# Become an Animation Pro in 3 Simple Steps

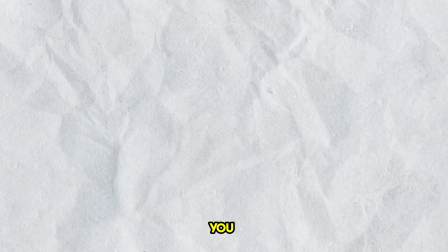Not being able to master the basics will always leave you with bad animation, especially if you're a beginner. But I'm here to tell you, animation isn't as hard as you might think, and you only need to follow these steps to become a pro in minutes.
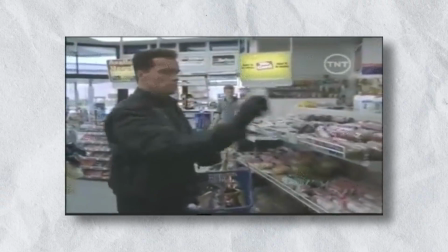So grab the latest copy of Blender and let's get started.
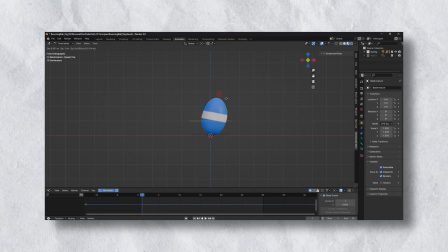I'll be using this bouncing ball rig, which has some nice squash and stretch controls, and you can get it for free using the link below. Some of you might be familiar with the bouncing ball exercise, but what most of you don't know is it's often taught incorrectly. It's not just about making the ball bounce up and down, it's about mastering these three principles. So let's get to grips with timing and spacing. For this, you need to set a couple of keyframes.
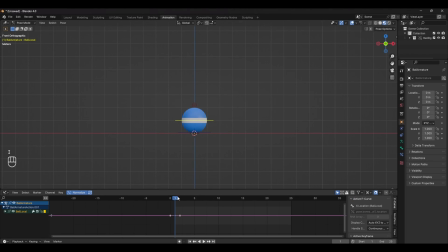So make sure you're in pose mode, and with the main control selected, we can set a key by pressing I and then selecting location. Move a few frames forward and set a key with the ball in the air. And for the last frame, we can duplicate the first one and move it to the end of the timeline. Now, if we play our animation, we get something that, well, it looks awful. And the reason for this is bad timing and spacing, and it's something a lot of beginners struggle with, so let's fix it.
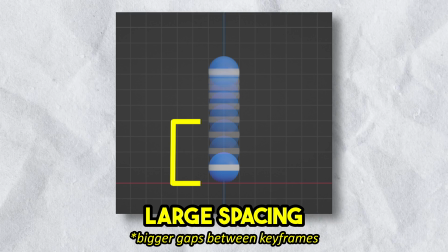For this, we want the ball to have large spacing when it's moving up and down, and small spacing when it's at the top of the jump.
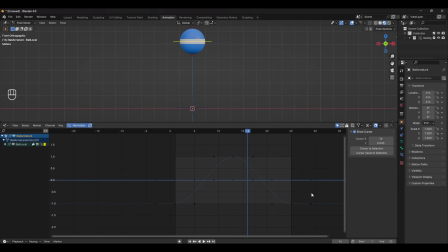To do this, we can set the ends of our animation curve to vector by selecting the two end keyframes, pressing V and selecting vector, making our curve look more like an upside down U. Now you can see the difference, and it's starting to look a little bit better. But to push it even further, we can add a little bit of hang time by scaling the middle keyframe.
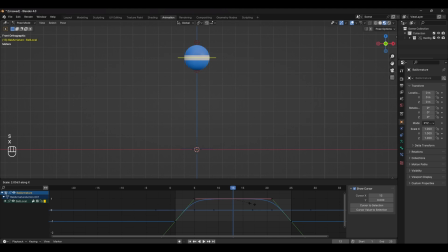Make sure the pivot point is set to bounding box, and in the graph editor, select the middle keyframe and press S to scale it. We don't want too much, otherwise it'll start to look a bit weightless. We can even adjust the timing here too by scaling all the keyframes. Set the pivot point to 2D cursor, and then scale them in the graph editor by pressing S to speed up or slow down the whole animation. Generally, the faster the animation, the lighter the object, and the slower the animation, the slower the object. So keep that in mind when you're adjusting your timing. We have a pretty good base now, so let's move on to step two. Squash and stretch typically happens before and after a strong impact. So in this case, we want the ball to squash when it hits the floor and stretch when it jumps up off the ground.
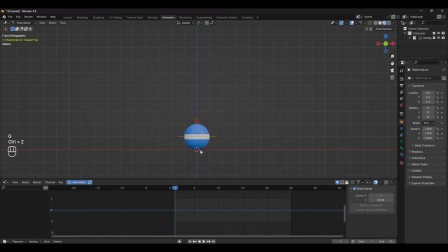You can use the top and bottom controls in this rig to control the squash and stretchiness of the ball while also maintaining volume.
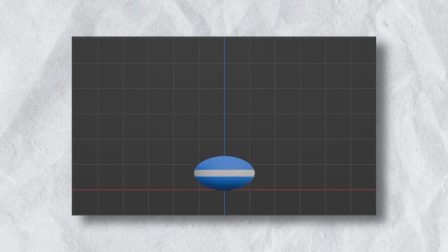The frames we need to add are squashed when it's in contact with the ground, stretched as it leaves the ground,
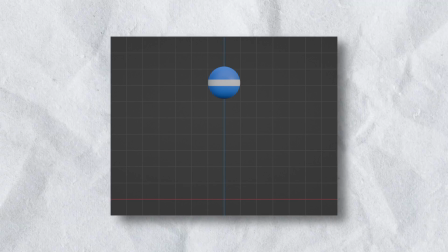back at rest and pose at the top of the jump, and then repeat those actions as it falls back down to the ground.
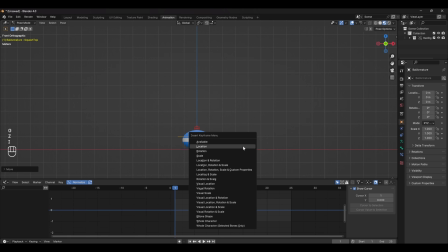Start by squashing the ball down at the first frame, and keep in mind that this also acts as anticipation, so make sure the squash matches the intensity of the action. A small jump needs a small squash, and a larger jump usually needs a larger squash. With the squash made, we can now move a few frames forward and add a stretch.
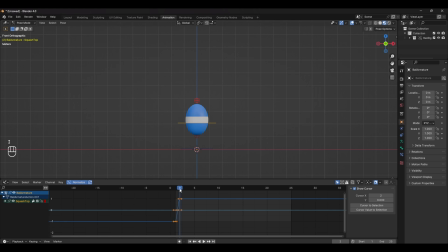Depending on the timing, these actions will happen fairly quickly after each other, and just like with the squash, you want to match the stretch for the speed that the ball is going. With the squash and stretch done, we can now move to the middle keyframe and set the ball's rest pose. So select the control and press Alt G to clear all transforms and set a key.
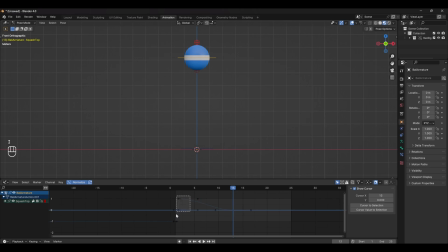Now you just want to do the exact same thing but in reverse, and you can even duplicate the same scale values and move them across to keep it consistent. And when you're done, it should look something like this. With two principles under your belt, it's time to master the third, and that's arcs. Almost everything in the real world moves in an arc, and it's even more present in animation as it makes things much more appealing to watch. And this doesn't look very interesting, so let's give it an arc.
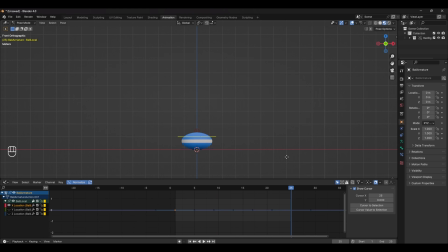If we add a keyframe on the X location and at the end of the animation move it a few units, we can see that the ball kind of moves in an arc. But to visualize the arc properly, we have to select the main control and head over to the bone properties tab and create a motion path.
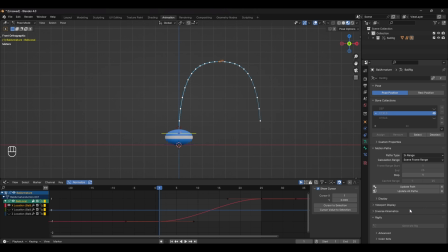Here we can see the trajectory of the ball, and it's not quite moving in a clean arc. If we change the keyframes in the X location to linear by pressing V and then updating the motion path, you can see that the ball moves in a much cleaner arc. But in reality, balls don't bounce at the same speed forever. They lose momentum and they eventually stop.
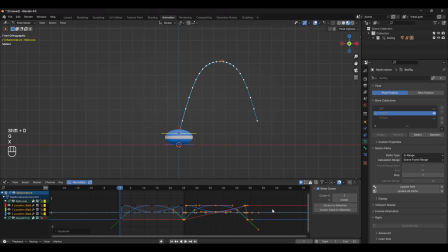To replicate this, we can duplicate all of our keyframes a few times and move them over in the graph editor.
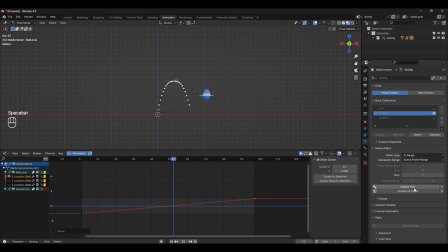Next, adjust the X location keyframe so that the ball moves continuously along, adjusting the timing so that it feels like the ball comes to a natural stop.